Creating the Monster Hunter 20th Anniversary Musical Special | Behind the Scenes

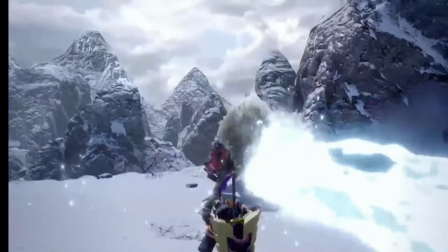This transitions into Proof of Hero for Rise proper, and I felt like
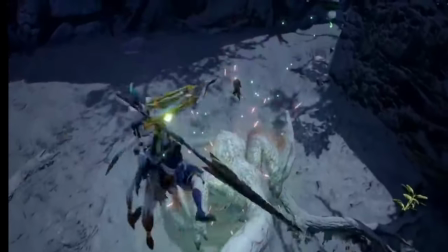I owed it to this track to properly bring it back in, because I used it as a fake out into the Fatalis chunk.
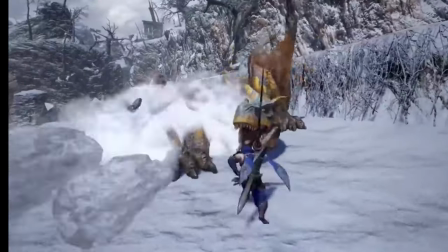So I'm like, all right, I'm gonna bring the Rise Proof of a Hero back in, and I'm gonna play it proper.
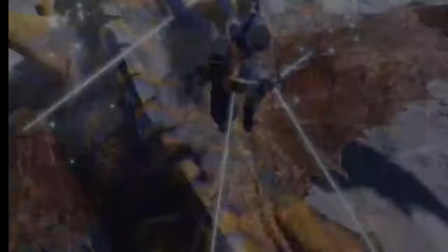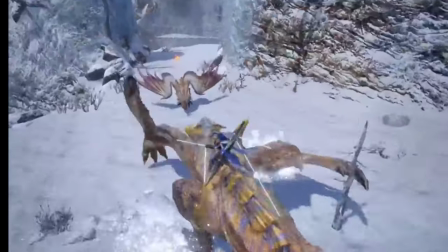Use it with the Wyvern Riding trailer, as that has that matches kind of like the gallivanting, very kind of adventurous feel that the Rise Proof of a Hero has.
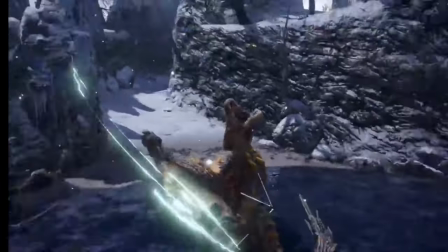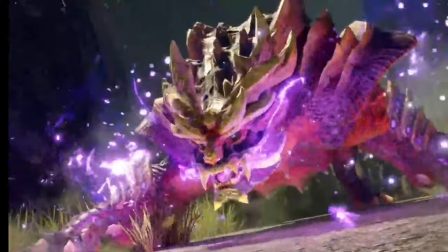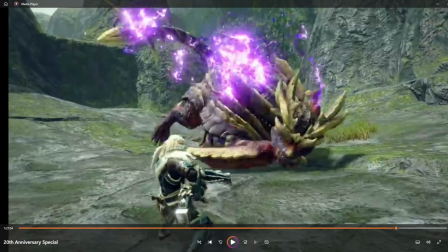Yeah, so I let that track have its time in the sun. Then it has its own fade out.
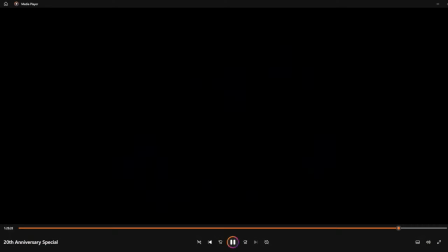Fades out to black for a good long while, then we come back in nice and strong and heavy.
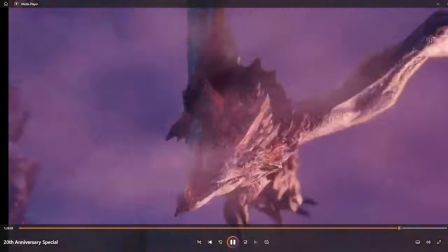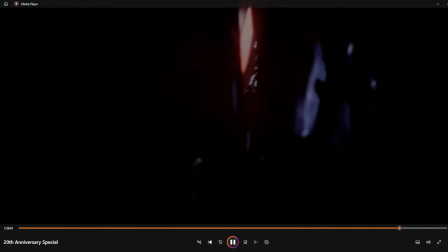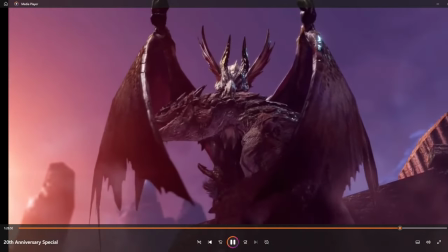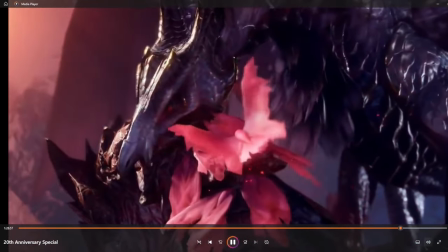So for this chunk, I went with Primordial Malzino, I went with Guy's Magorm, and then I went into the Proof of a Hero from Sunbreak.
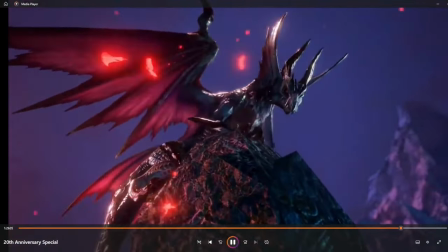I just kind of, for Sunbreak, I want to just stew in, like,
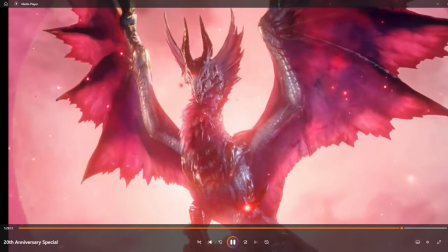stick in the darkness, with Malzino and Guy's Magorm with the dramatic choir and the organ and the low horns and everything,
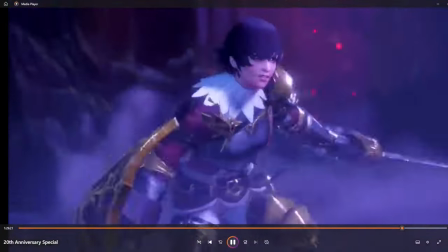and just stick to how just, like, grim and gritty, in comparison to other Monster Hunter games, Sunbreak could be,
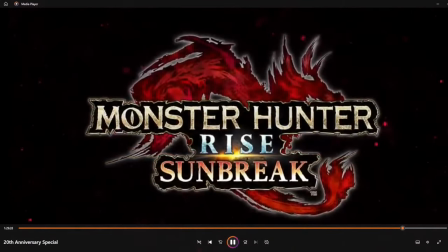and just kind of vibe in the gothic aesthetic of Sunbreak.
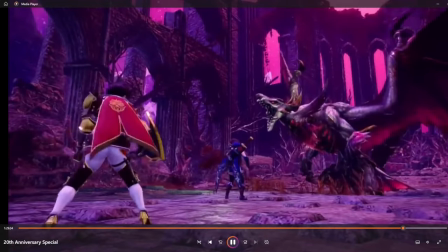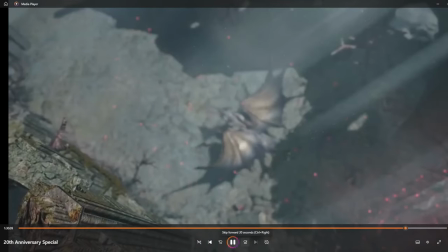A lot of stuff to do with Primordial, regular Malzino, and then into Guy's Magorm.
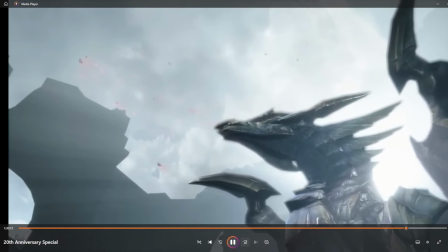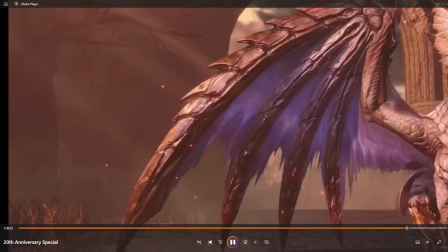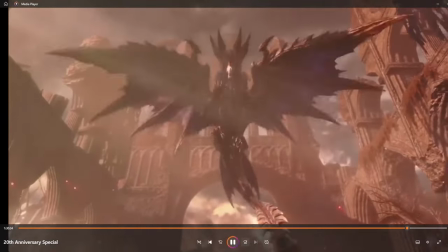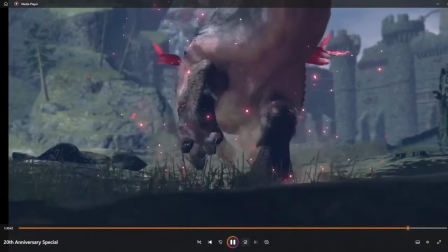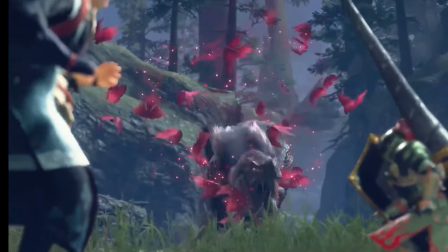Yeah, so we transition into Guy's McGorm here. And just when we just keep it dark, we keep it heavy.
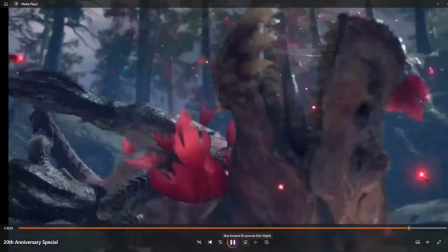I think I just really like that for Sunbreak. Just kind of sticking with the gothic music.
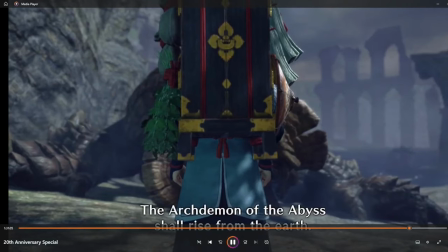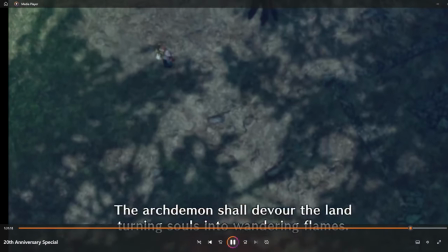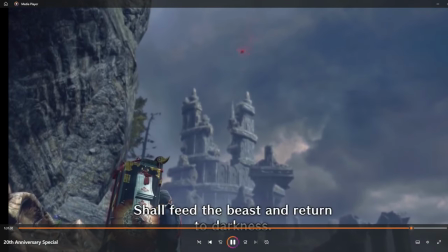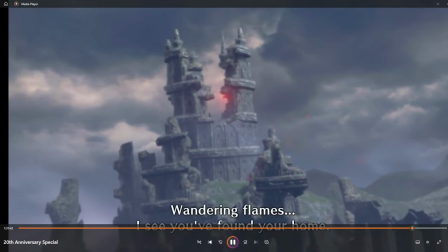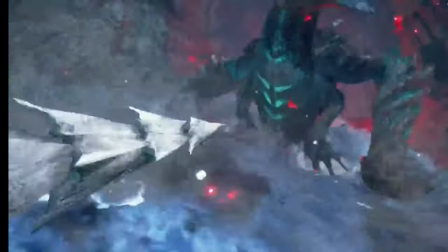The transition out of Guy's McGorm's theme with the explosion that hits him.
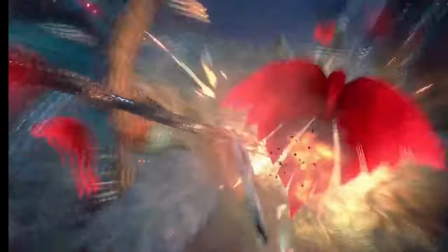Bring that down, and then slowly bring in the proof of a hero of Sunbreak.
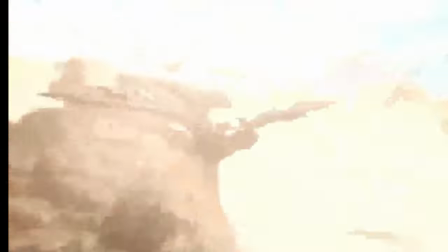And showcase that with mostly a lot of just like cutscenes and gameplay footage for this proof of a hero.